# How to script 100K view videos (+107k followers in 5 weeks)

So that's a rehook just to get you like tuned back in right there. And then I go right into the next line.
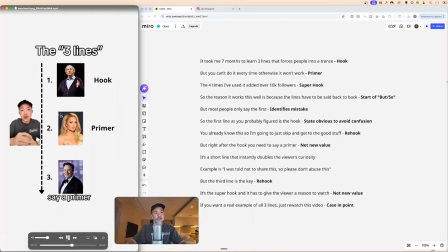[8:22] But right after the hook, you need to say a primer. It's a short line that instantly doubles your viewer's curiosity.
Okay, so that is why I call it net new value. So net new value is non-obvious and highly tactical insight. Non-obvious being that the viewer has likely never heard, highly tactical where the viewer can use today.
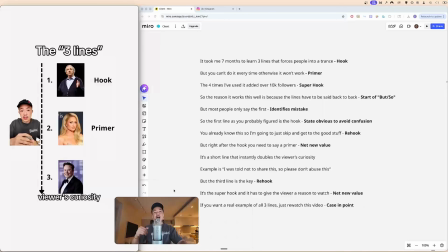[8:40]
That is where real value in 2026 is going to pay off. If you're still using just like, 3 ways to double your views today, or 3 ways to grow a bigger chest, everyone can Google that. I can use AI and get a better answer, which is why you need to use net new value going forward. If your insights isn't net new value, might as well don't make the video. So I go into net new value.
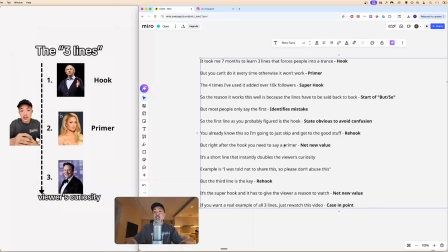[9:01]
I say it's a short line. I say you need to say a primer. So that is obviously a unique mechanism name. It piques your curiosity. You're like, what the hell is a primer? And then I give you the context. I give it to you. It's a short line that instantly doubles your viewer's curiosity. So that's basically I'm stating what I use right there. And then I give you a concrete example.
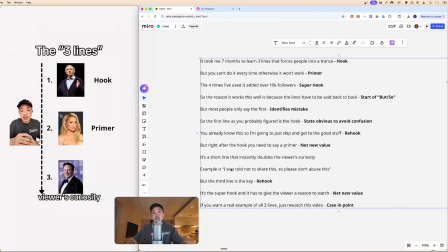[9:21]
The reason why I need to give you a concrete example is because if I just say like, doubles your viewer's curiosity, and I just go right to the next line, it's too fluffy. It's too broad. And you would just lose viewers dip and they skip your video because it's either confusing, it's unbelievable, or it's boring. It's only one of these 3 reasons. So if it's too confusing, they will skip, which is why I need to give you a concrete example.
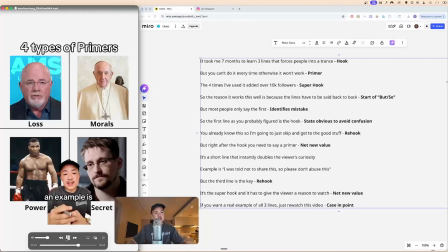[9:46] And then I say, An example is, I was told not to share this, so please don't abuse this.
Right? So I'll give you a concrete example and you understand, you create this aha moment. It's like, oh, okay, I get how powerful it is, why it works. It's similar to what I said to you just early on. It's like, oh, if a friend told you, it's like, hey, I have a secret to tell you, but don't tell anyone else. You instantly perk up. You're like, okay, I'm ready. Tell me, I'm curious, right? So that's the feeling that we're trying to create with our content. And then I go into a quick rehook.
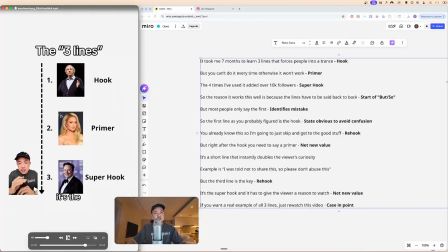[10:17] But the third line is the key. It's the super hook, and it needs to give the viewer a reason to watch.
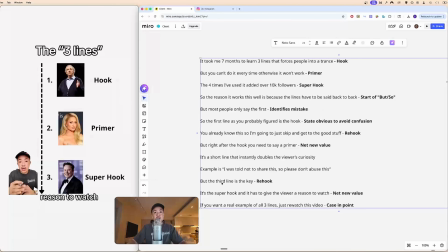[10:22]
Okay, you see right here? Rehook right here. Another but the third line is the key. So I'm hinting, basically, everything above previously was good, but without the third line, everything goes out the window.
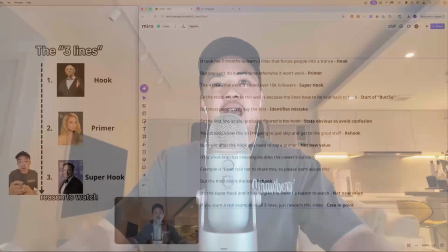[10:36]
So you definitely need the third line. The third line is the key. And then I say it's the super hook, and it has to give the viewer a reason to watch.
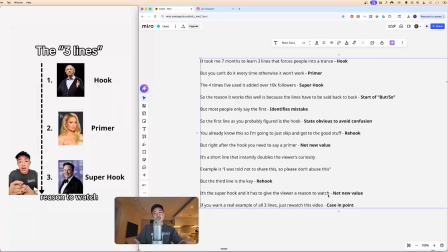[10:44]
So that's another net new value. It's like, because I'm stating that the super hook is crucial.
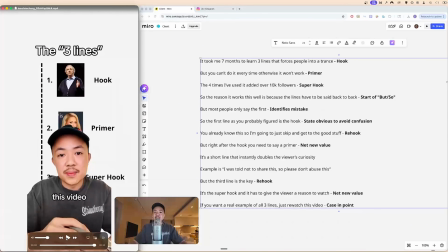[10:49] If you want a real example of all 3 lines, just rewatch this video.
Now that is like one of my favorite ways to end my videos, is using this case in point example where I demonstrate it and I already embedded in the video, but the viewer has likely isn't aware because they're just consuming passively. They haven't thought about it, right? So I go, if you want a real example of all 3 lines, just rewatch the video. And so if they rewatch it, obviously it boosts up the engagement, the watch time, making my video perform even better. But then it also shows how powerful it is because I eat my own cooking. It's like, it's effective. I'm showing you how to do it, so you watch it again, and it's like a self-perpetuating cycle, right? So that's exactly what I do in order to script a 100,000 view video. But this only scratches the surface. If you actually want to grow a 100,000 follower personal brand that gets you leads and clients every single week, you should check out this video. I call it the 100K personal brand plan. I outline all the stages in order to get to 100K and the individual steps in order to get there. So click here and check that out. I'll be doing more of these breakdown videos. Catch you guys next time.